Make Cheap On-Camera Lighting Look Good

This week on Indie News the $20 LED light I ordered on Cyber
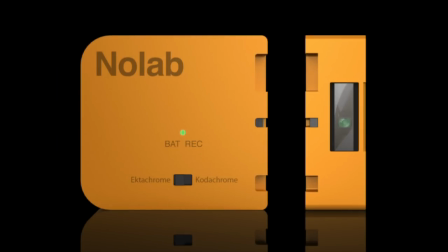(0:08)
Monday let's see if it's any good an ingenious idea to turn old film cameras
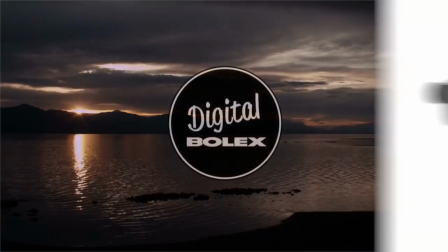(0:14)
digital and after a long journey the digital bolex is finally shipping
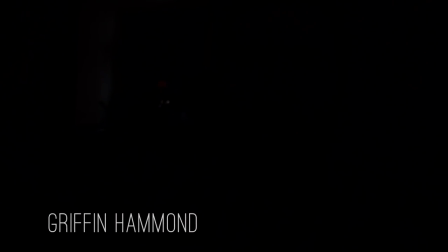(0:19)
their finished camera hey Indie mogulers Griffin oh sorry here we go There we go.
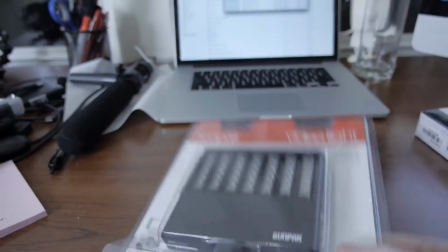(0:25)
Last week, I showed you a great filmmaking deal, an on-camera LED light for only $20. So cheap that I had to pick one up. On IndieMogul, we're always talking about the importance of lighting, and yet, I'm not really sure I like on-camera light.
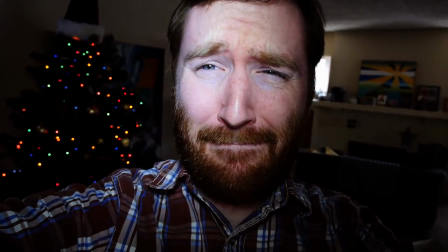(0:42)
I always hate when television news blasts an interview subject with on-camera light,
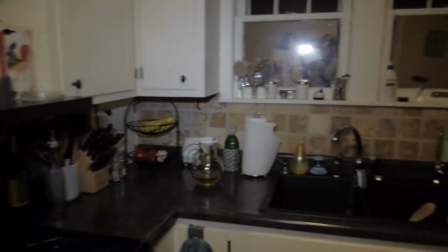(0:47)
turning what could be a cool background into nothing and any light that moves with the camera creates a weird first person
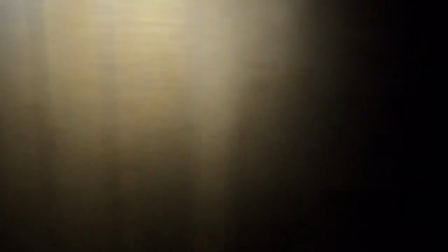(0:55)
ghost hunter effect when a visual effect calls attention to itself sometimes that's good but usually not I shoot
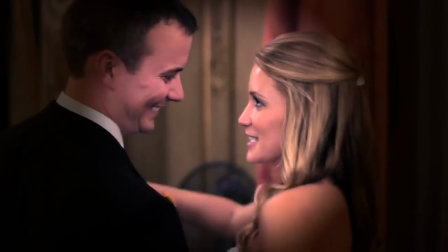(1:03)
a lot of weddings in dark reception halls but I can't imagine using an on-camera light that would be pretty
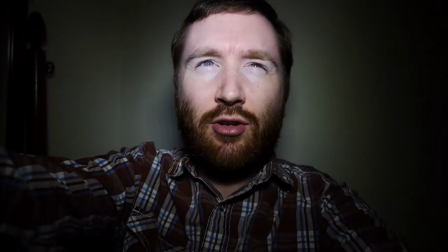(1:09)
obtrusive blinding everyone so how can I use this $20 light effectively Fortunately,
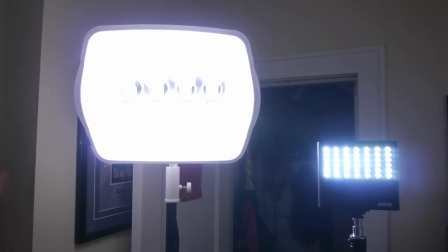(1:16)
it's pretty bright. Nothing compared to my $86 DIY light,
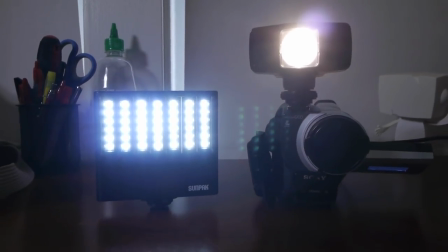(1:20)
but it's brighter than the first on-camera light I ever had, and it has a dimmer, so I can choose how much light I need.
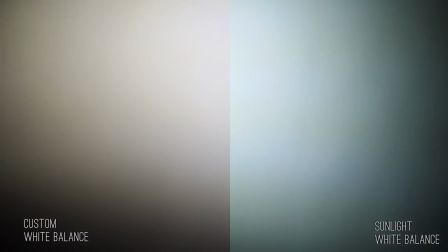(1:28)
These LEDs are similar in color to sunlight, maybe with a slight green tint,
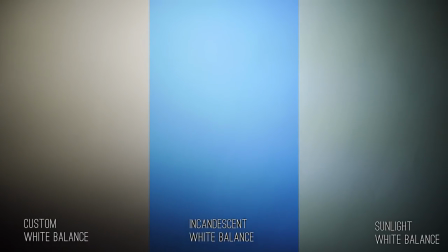(1:33)
but definitely way more blue than indoor light, so it comes with an amber gel to help mix it with indoor light.
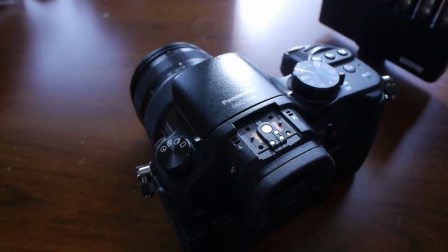(1:40)
Quick side note, the shoe mount on my Panasonic GH3 broke off, and I don't know when I'll have an opportunity to fix it.
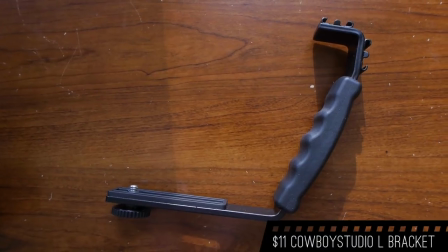(1:47)
So to mount this on-camera light, I purchased an $11 flash bracket, which might actually give me more handheld stability.
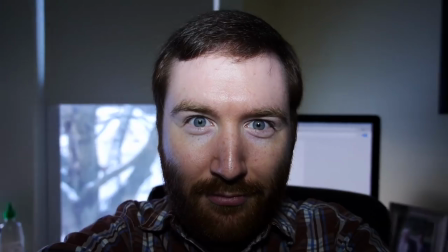(1:55)
The problem with an on-camera light is that when you mount it on camera, it's not the ideal position for a light.
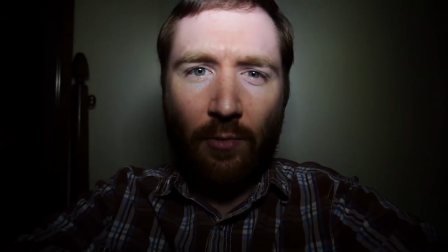(2:03)
Because the light and the lens are always pointing the same direction, we can't see any shadows so it makes my face look really flat.
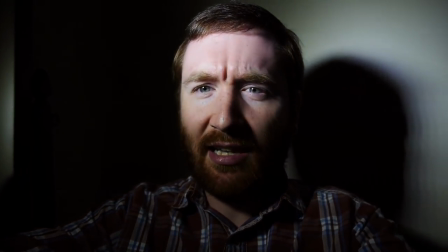(2:11)
In a standard three-point lighting setup you'd usually place the key light over here, 45 degrees away from the camera.
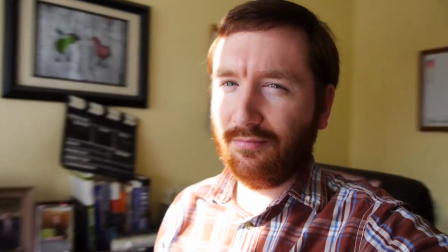(2:19)
If I was shooting an interview I might have the subject face the light but film from an angle.
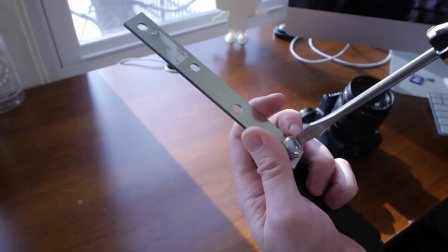(2:24)
Now I have the shadows that I need to create dimension. To accomplish a better angle with my on-camera light I'll use a couple quarter-inch screws and a mending brace,
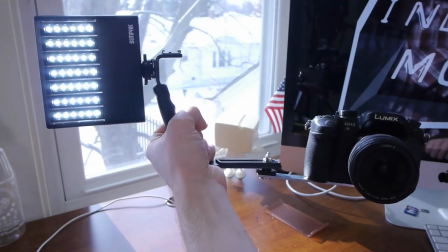(2:32)
all cheap at hardware stores, to get this light away from the camera. Suddenly it doesn't look so awkward.
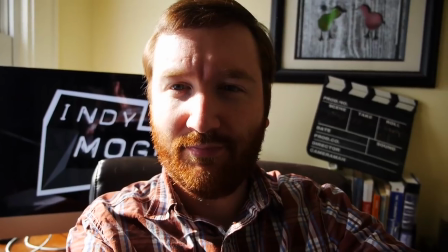(2:40)
The light isn't as obvious so it looks natural. At this angle I could also rely on a brighter key light and use the LEDs to fill in the shadows.
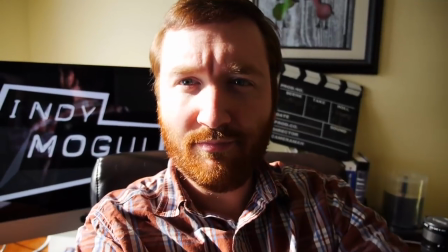(2:49)
A key light should be stronger than a fill to preserve some shadows but this fill light helps balance the shot. So now that I know how to make this $20 camera light look decent it'll be a cool tool to keep in my camera bag.
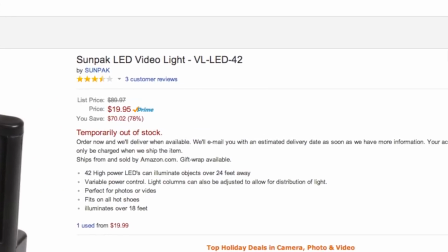(3:03)
If you want one of these for yourself they are out of stock on Amazon but the discounted price is still available so you could order now and just wait for it.
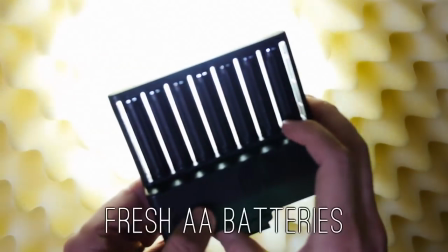(3:12)
The last question I had for this light is on two AA batteries how long does it last?
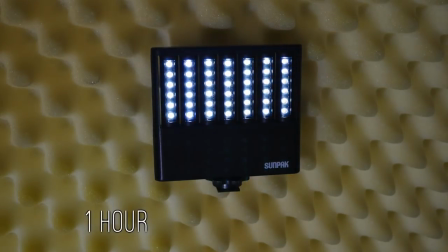(3:20)
Okay after 30 minutes the brightness pretty much drops off but even after several hours, the thing just doesn't die completely. Actually, Griffin, if our viewers act fast, they could order that light over at B&H right now as they still have them in stock. Like I did. I actually have this other cheap LED light, this 36 LED one.
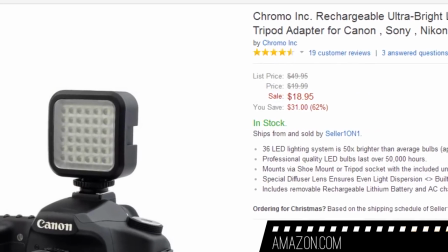(3:39)
It's an off-brand thing, it goes under all kinds of different brands, but it works pretty good as an eye light, though I'm liking this one a lot too.
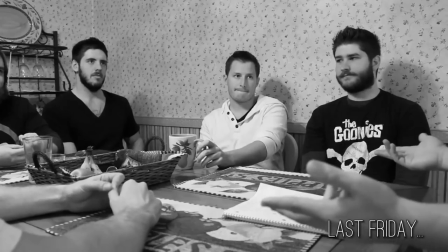(3:45)
Last Friday we introduced you guys to Blind Panda Humor, a fairly new group on the YouTube scene who we will be helping develop their craft together, as in you and me both, by leaving your feedback, good or bad, on their videos. We showed you their introduction video, and so far there have been a lot of great comments.
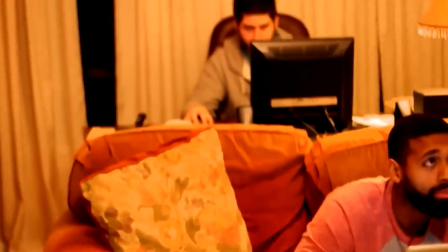(4:00)
So if you want to try and be included in this project, don't forget to leave your honest feedback in their videos and intro over at youtube.com slash blindpandahumor.